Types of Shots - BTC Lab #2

In this video, we'll examine the types of shots that are commonly used in filmmaking nowadays. A camera shot is the amount of space that is seen in one shot or frame.
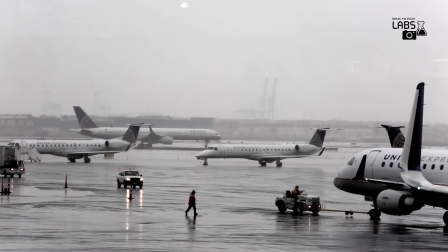[0:08]
Camera shots are used to demonstrate different aspects of a film setting, characters and themes.
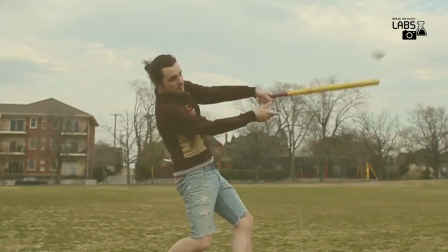[0:13]
Using them, the filmmaker can manipulate the audience's field of view. As a result, camera shots are very important in shaping meaning in a film. First, let's start with the basics. The first basic type of shot is the long or wide shot.
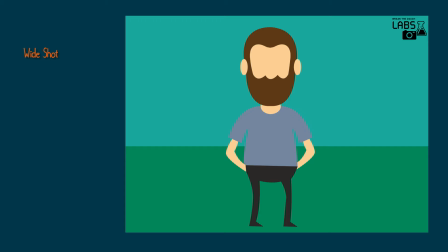[0:27]
In this shot, the subject takes up the full frame used to show the location, the time of the day, the weather, the setting.
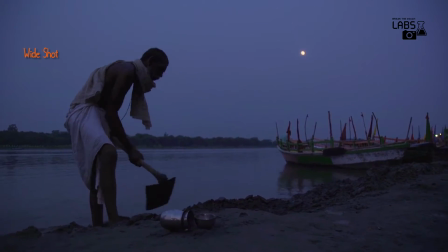[0:34]
It normally shows the human body or some other relevant object significantly embedded in the surrounding environment.
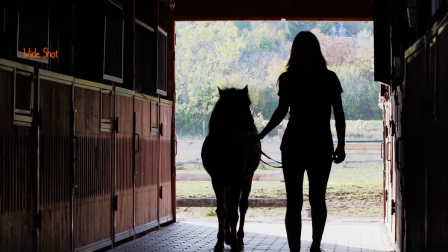[0:41]
There will be very little detail visible in the shot, as it is meant to give a general impression rather than specific information.
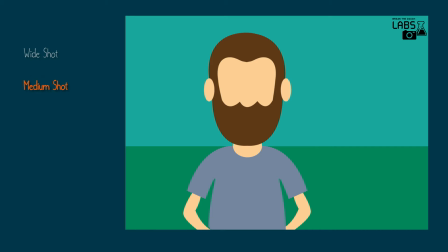[0:47]
Mid shot or medium shot. This is the most common type of shot. A medium shot frames a character from their waist and up,
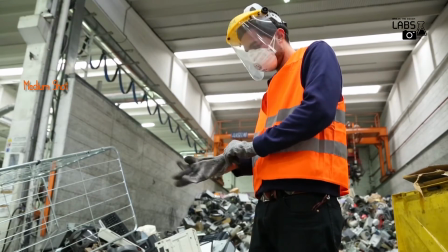[0:55]
appropriate when there is no emotion or any other intensity, and allows room for hand gestures and small movement.
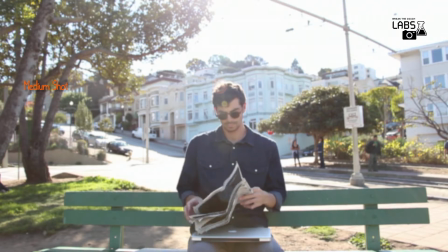[1:01]
Medium shots give the viewer a partial view of the background and also show the subject's facial expressions in the context of their body language.
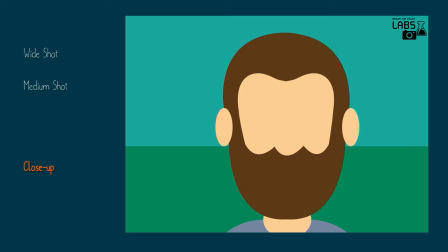[1:08]
Think of it as a real-life conversation. Close-up. Here the face or any other part of the subject takes up most of the frame.
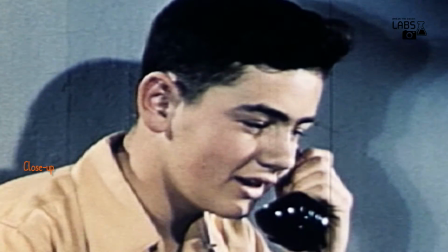[1:16]
Very good for showing details. This emphasizes on their emotional state. The viewer is drawn into the subject's personal space and shares their feelings.
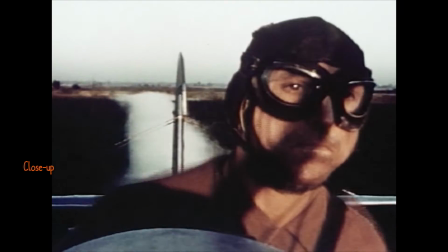[1:25]
Here the focus is on the subject and related to the surroundings such as background, time of the day and other information.
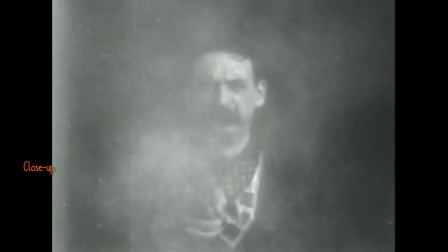[1:31]
Now let's go one step further to some more types of shots. Extreme wide shot or extreme long shot.
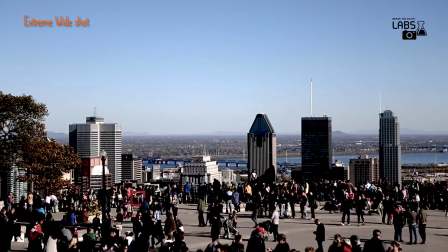[1:37]
Our subject character here is not visible, but we see its surroundings and the individual body is of very little relative significance.
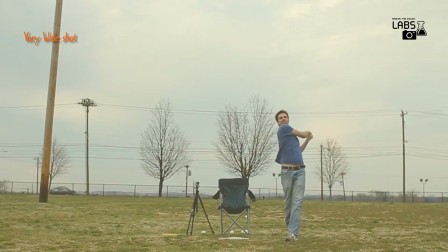[1:44]
Very wide shot or very long shot. A very wide shot is between an extreme long shot and a long shot, where our subject is much closer than the extreme.
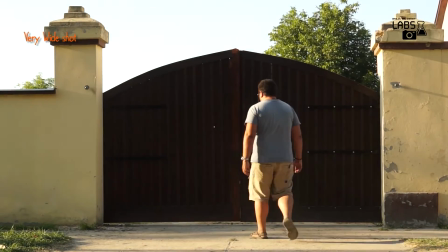[1:52]
Here we emphasize on the subject's environment.
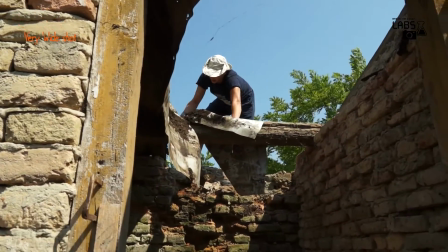[1:56]
Both extreme long shot and very long shot contain a significant amount of information, such as weather conditions, time of the day.
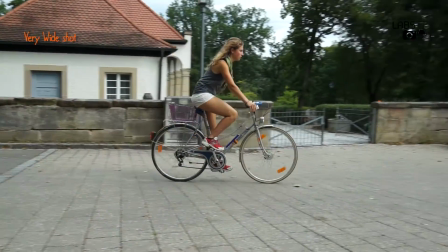[2:02]
They contain more information than long shot, given that the character is less significant. Therefore, these shots are often used as establishing shots.
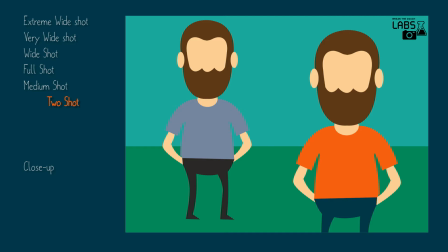[2:11]
Two-shot. Because the frame here is similarly to a mid-shot, a two-shot can be considered a subcategory of mid-shot.
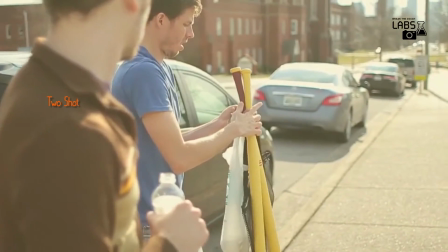[2:17]
Basic difference: this shot encompasses a view of the two subjects and their correlation.
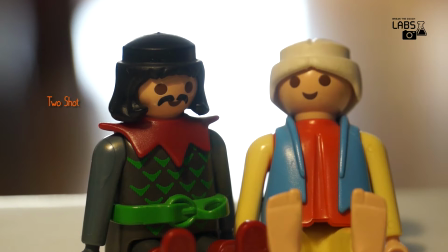[2:21]
The subjects do not have to be necessarily next to each other, which is very often the case.
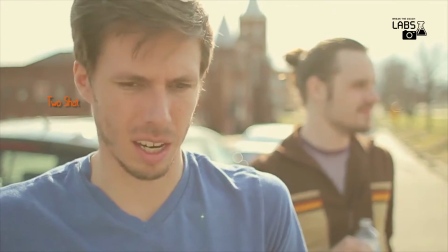[2:26]
Here size matters, whereas the larger subject is dominant. One more type that can be considered a subcategory of mid-shot is the over-the-shoulder.
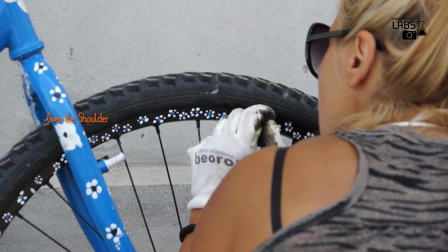[2:34]
It is a shot of someone or something taken from the perspective or camera angle from the shoulder of another person.
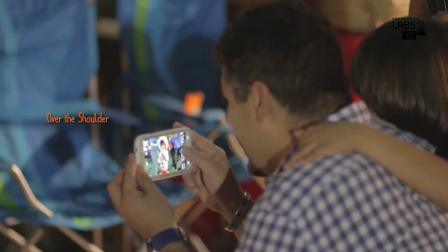[2:40]
The back of the shoulder and the head of this person is used to frame the image or whatever, or whomever, the camera is pointing towards.
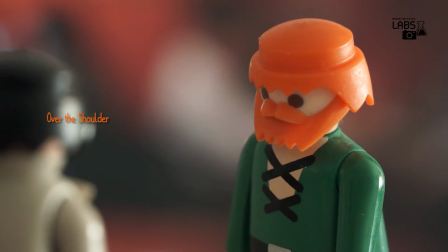[2:48]
This type of shot is very common when two characters are having a discussion or during an interview.
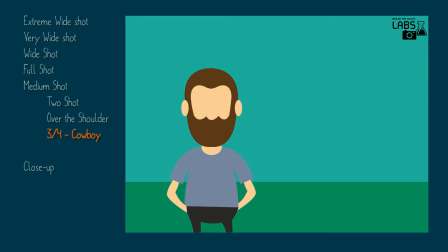[2:53]
Medium-long shot or cowboy or three-quarters. The name comes from its frequent use in westerns.
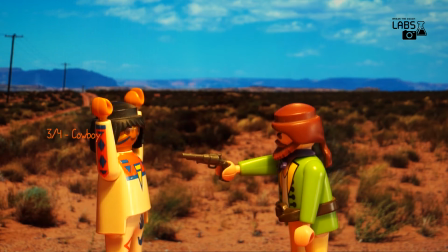[2:59]
The usual arrangement is for the actors to stand in an irregular line from one side of the screen to the other.
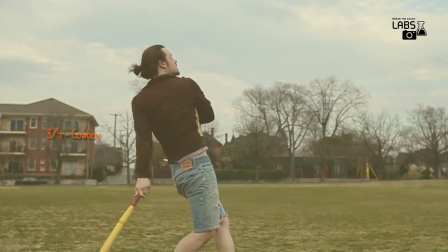[3:05]
The purpose of the composition is to allow complex dialogue scenes to be played out without changes in camera position.
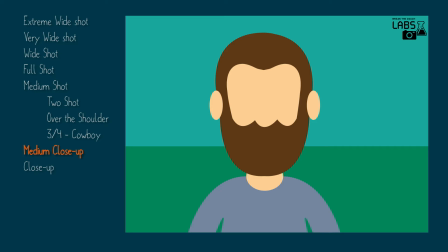[3:12]
Medium close-up. This is a halfway between a mid-shot and a close-up. This shot shows the face more clearly.
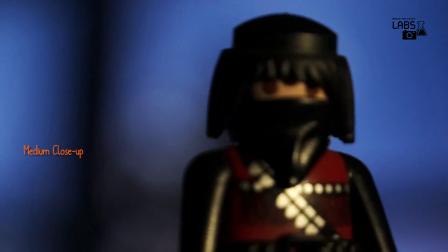[3:17]
It frames the subject's head and cuts off around mid-chest. This shot shows the face more clearly without getting uncomfortably close.
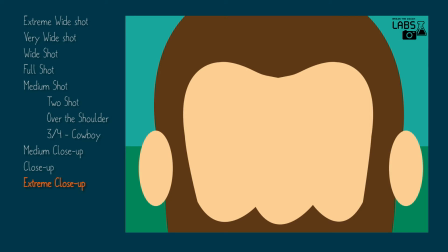[3:25]
Extreme close-up or detail shot. The shot is used to show extreme detail.
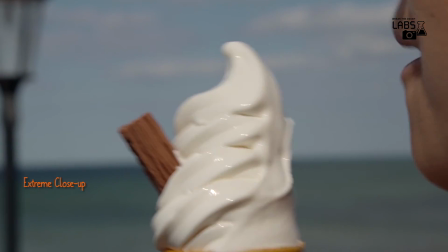[3:30]
The information the viewer would get from this type of shot would not be visible in another type of shot.
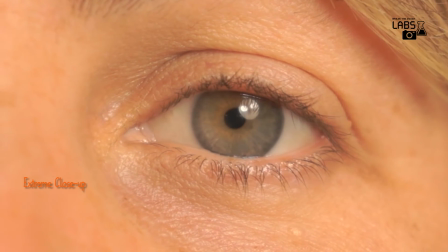[3:35]
It frames just the person's facial features and shows the person's emotions.
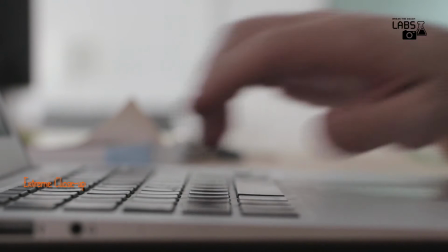[3:40]
For objects, it frames only a portion of the object or small objects as a whole.
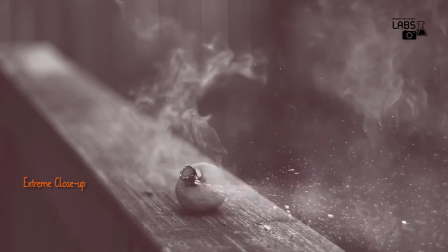[3:44]
There are some other types of shots that you may encounter and they are in a category themselves. While reaching at the end of the list, we have two more types.
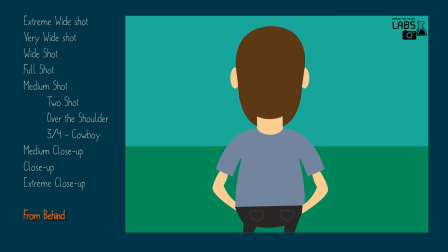[3:52]
From behind. Here you are tracking the subject from behind and your focus is on the subject. The basic difference from
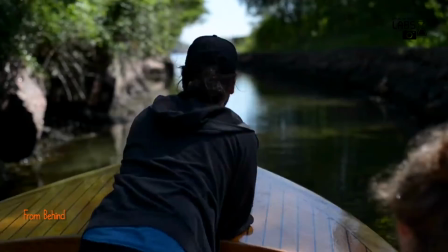[3:58]
over the shoulder is that the focus is usually more on the subject than on what stands in the foreground.
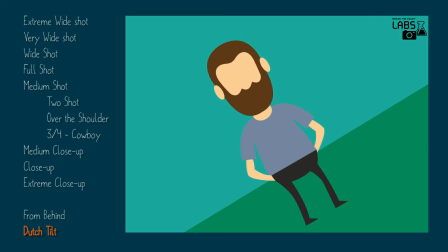[4:04]
Dutch tilt.